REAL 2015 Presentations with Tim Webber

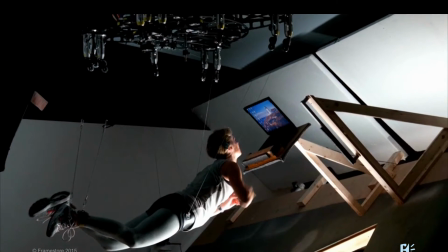I'll just skip over this quickly, but essentially it's a way of, we pushed the development of wire rigs a little bit further.
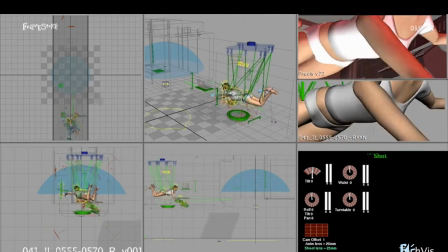It was a way of puppeteering Sandra Bullock.
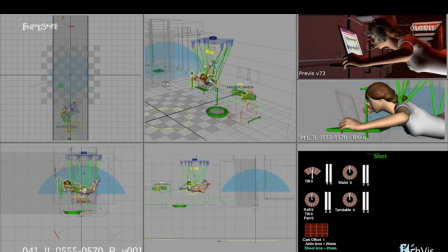We triangulated 4 points on her, and you could stand at the side of the stage with a control and do this with it,
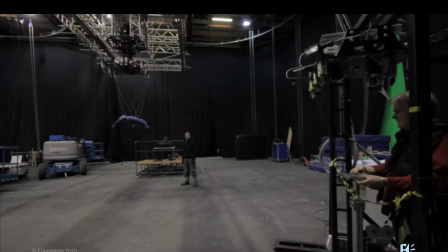and Sandra over the other end of the stage would be doing that. You can see a little bit of it here, which was also quite useful. So that was really that's the capture part of the process. So in a way, we created the movie first, we computed how we were going to capture it, and then we capture it. And then we go back to a more traditional sort of filmmaking,
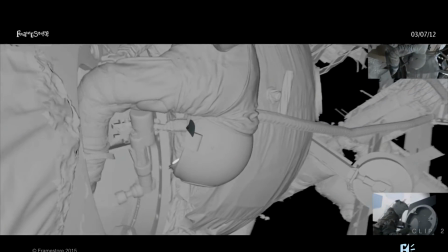capture, compute, create process. But we had to reanimate the film.
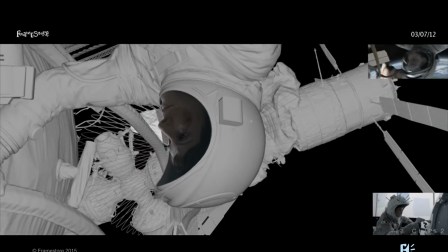We took the previs, but we had to completely reanimate the film to work with the performance of the actors.
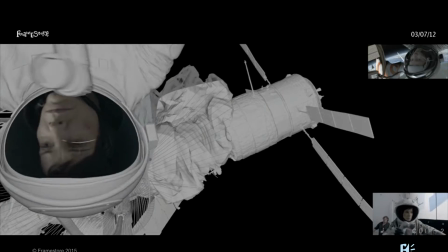We used their performances as a guide, but obviously they were performing with the wrong tools in gravity.
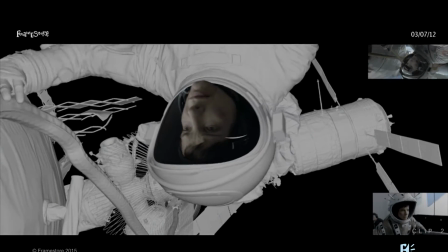So we weren't copying their performances exactly, we were just using the intention of their performance and making everything go on around them,
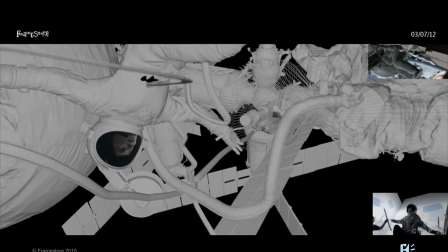and simulating all the motion of the spacesuit, the cloth, and the tethers,
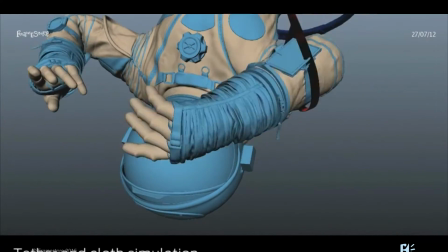and the parachute in the background, and the destruction that happens.
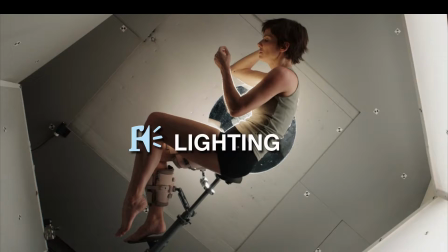And then, skipping very quickly through the processes here, but then we would light and render,
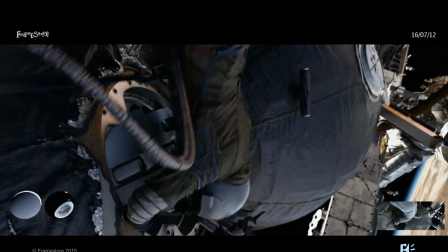and as you can see, there had to be a lot of detail went into all the elements that we were rendering.
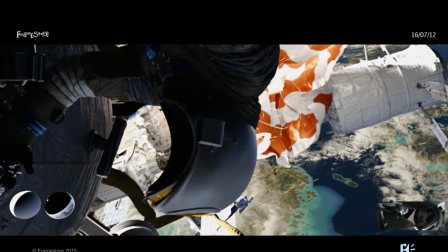And one of the big decisions I made very early on was to use ray tracing-based,
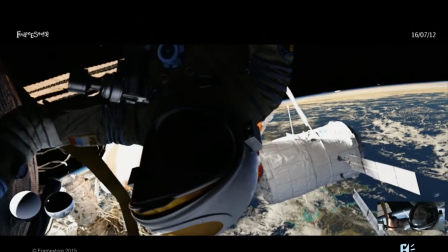physically correct rendering, which was quite a new thing, really.
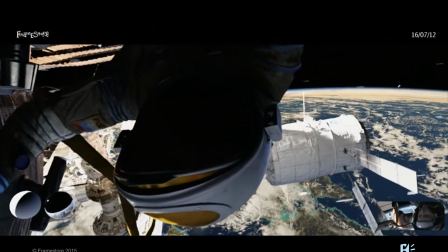But I think it made a massive difference to the film in the way it looked, and it did make a massive difference into the render times as well.
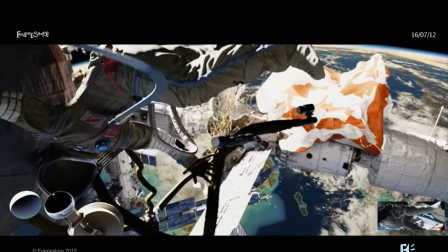In fact, one of our render wranglers at one point decided to work out when we would have had to have at what point we'd have had to have started the render if we wanted to render the whole movie on a single processor. And he discovered that we would have had to kick off the render in around about 5000 BC.
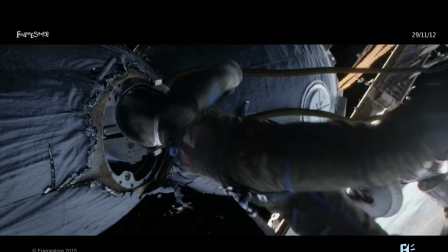And then we do the compositing and the finishing. We take the faces that we'd filmed and we integrate them into the CG.
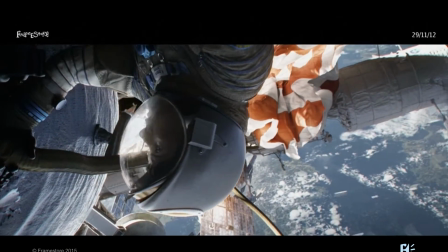And this is, we do all sorts of other finishing. For instance, we have to put on the CG visor over the top of the faces. Even that was computer generated.
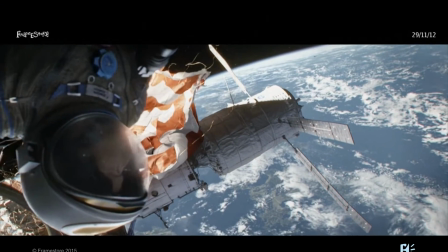And to make that look believable, we had to have scratches and fingerprints all over it. And we had to put every single breath the actor was taking,
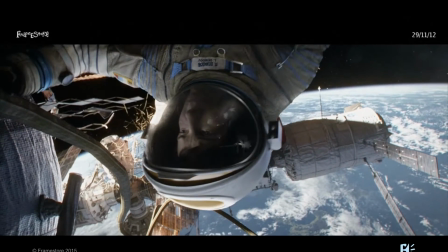frosting and defrosting the visor as they were breathing, as they were talking, and as they were turning their head.
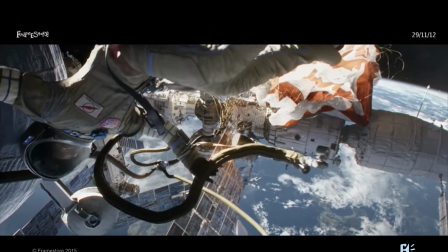That's the sort of level of detail you have to go to make it all believable. There was one little bit of capture, compute, create that went slightly wrong. Well, there was a lot, I suppose, that went slightly wrong. But there's one particular one where we thought we'd do something a little bit different with the crew photo. We took a picture of the crew, and we emailed it up to an astronaut who was on the ISS, who Sandra had been talking to. And they were going to print it out and take a picture of our crew photograph and send it back down to us. So we did this, we sent it up. Unfortunately, just then their printer ran out of ink. And Amazon deliveries don't really reach that far. So they had to wait a number of months for the next Soyuz to arrive.
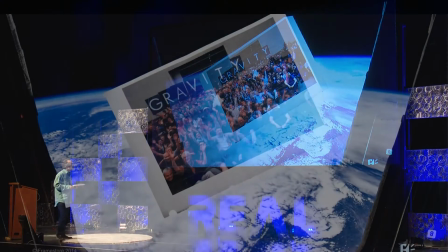But eventually, we did actually get, here you can see our crew photograph,
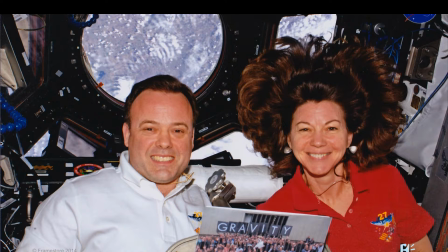photographed in the window of the ISS in space, and there are the astronauts holding it, which actually makes me feel very satisfied to see that. It was through Making Gravity that I sort of realized how what's going on these days is very much a merging of the real world and the virtual world. That the traditional boundaries of the virtual world being on the screen are no longer there, really, and you can see plenty of that going on around you here.